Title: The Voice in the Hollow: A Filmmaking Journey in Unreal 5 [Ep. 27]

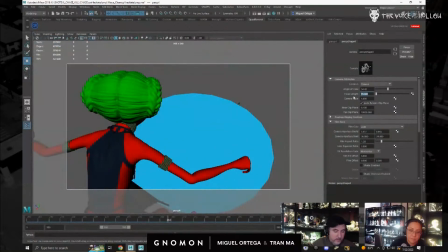81:18 And since we want to flatten this out, I'm going to try a few things.
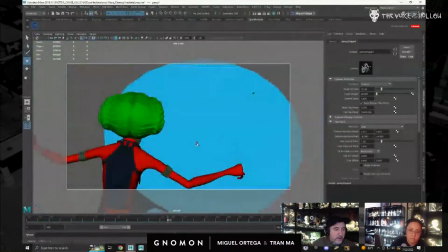81:24 So I make it 80, this is going to appear much bigger, like a bigger threat.
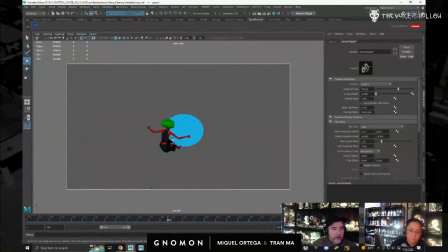81:31 So if I make this wider, you're going to see the hole's going to look tiny.
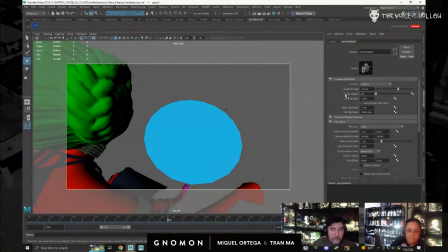81:38 Such a funny thing. So we'll go for 80.
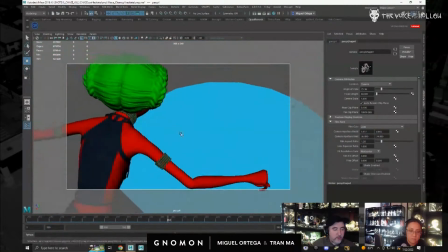81:46 Okay.
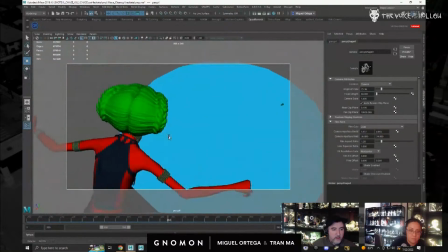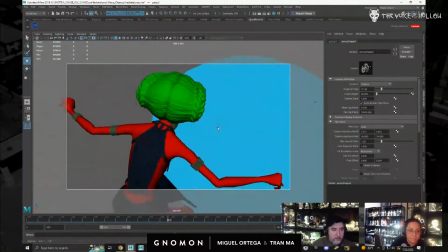81:55 Something like that. I want both arms to read like this.
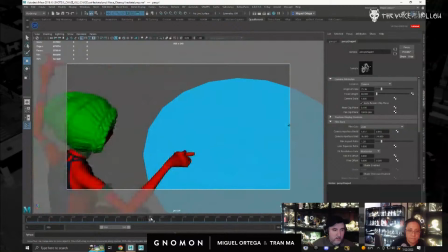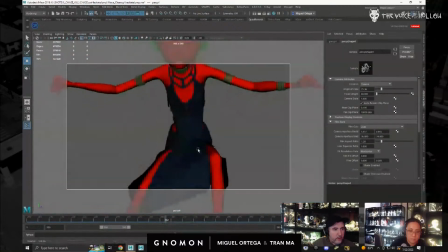82:09 So let's see, was that good or is this better here?
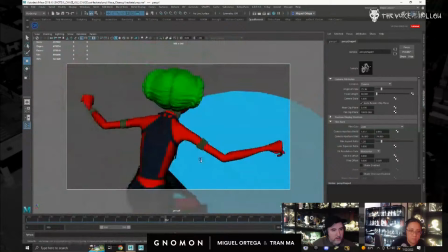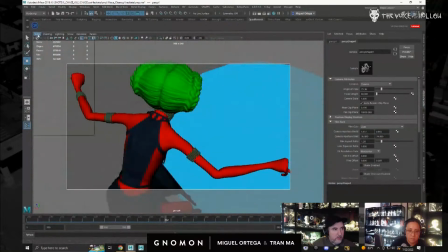82:22 Let's try this one.
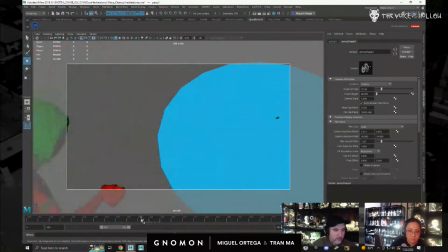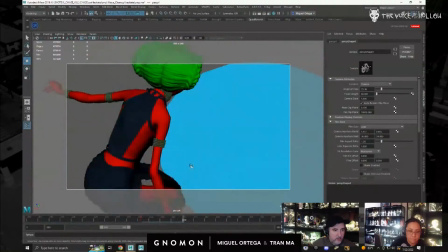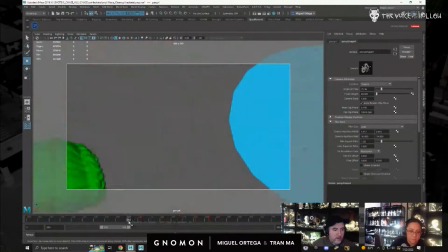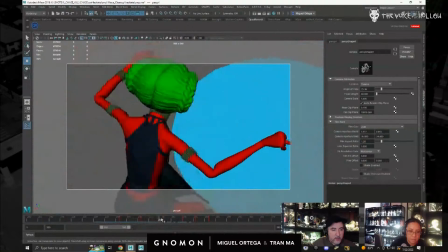82:46 So I know we're not going to use this part here, but I still want to get some momentum in the camera, and
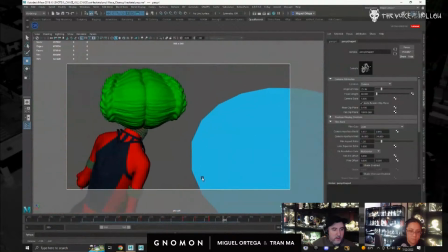she's off.
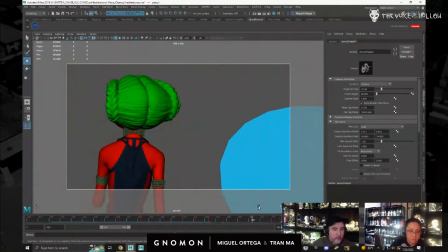83:04 Over here. See, broader
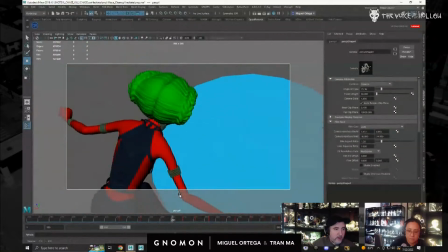83:12 movements first, and then we go in and add our little tweaks here to make it feel more chaotic.
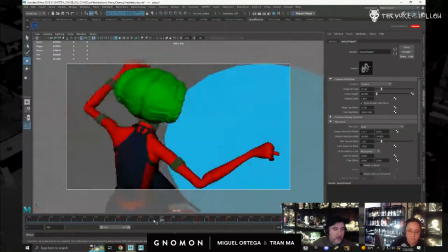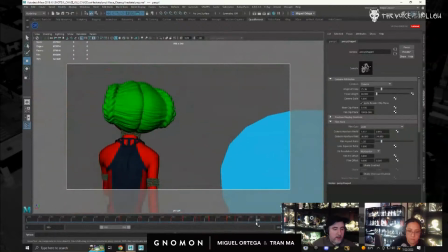83:31 See, it gets that handheld feel.
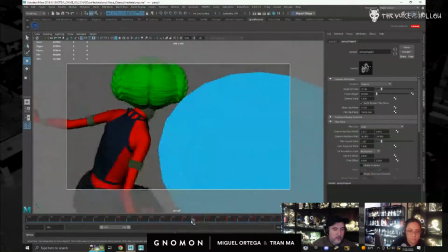And there are certain frames which I'm letting the head get cut off intentionally because the cameraman
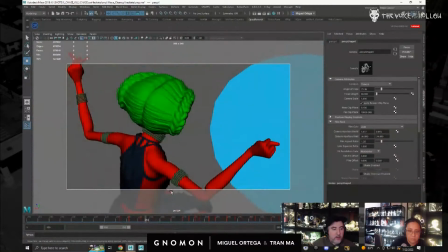83:50 would not have adjusted to her movement yet, and that's going to make it look a little bit more natural.
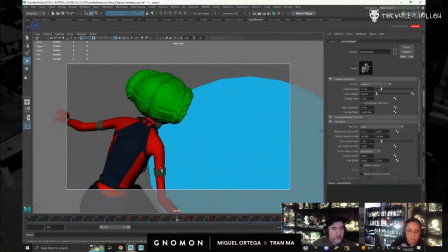83:57 So you can see we're starting to fill in between here.
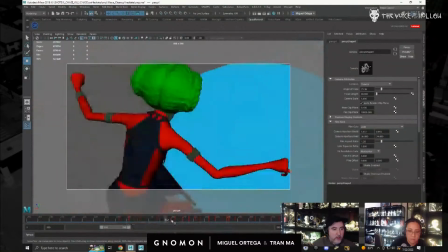84:00 This is only if you want this kind of low-tech feel, very handheld, and she's off.
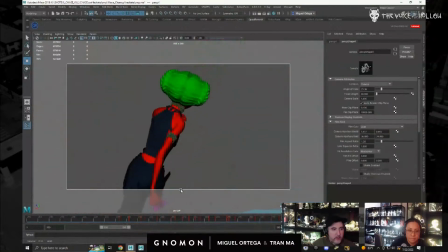84:10 We can come over here.
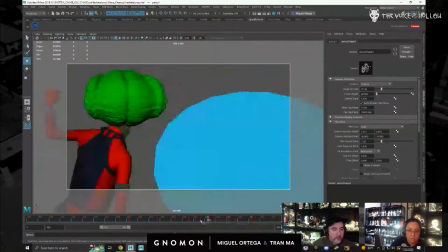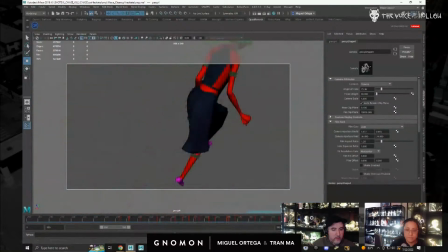Kind of like this angle.
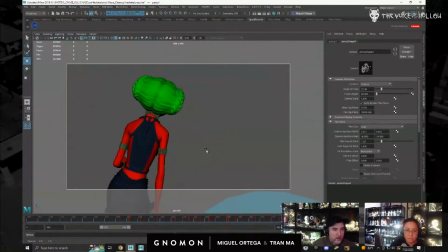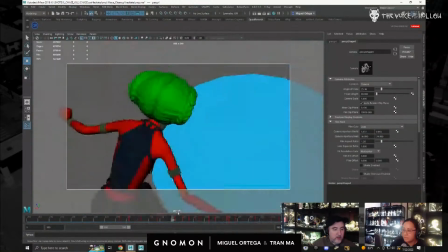84:34 So let's take a look. So let's play blast this.
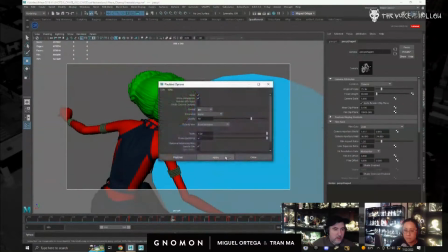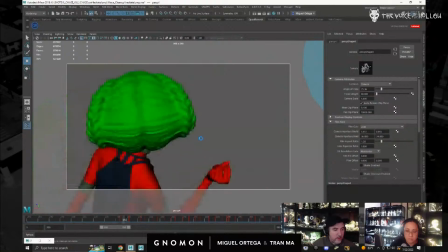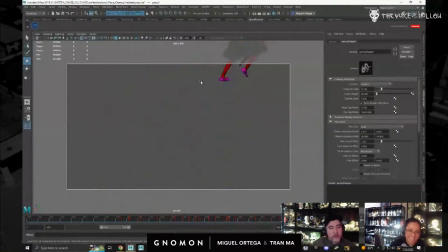84:52 So the reason why she has a clown colors right now is so that it's for the material assignments in Unreal. So obviously she wouldn't be like that. Okay, so let's come over here.
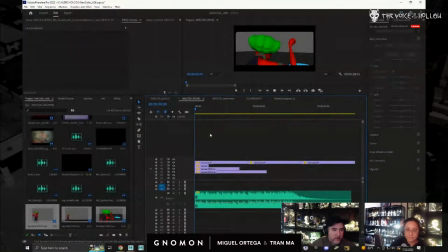85:10 I'm going to set this to half resolution.
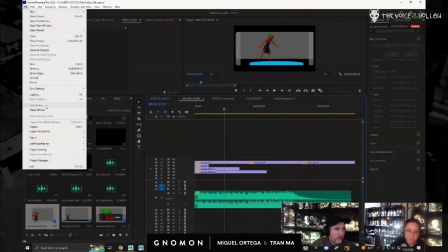85:25 And I could cut over to this guy.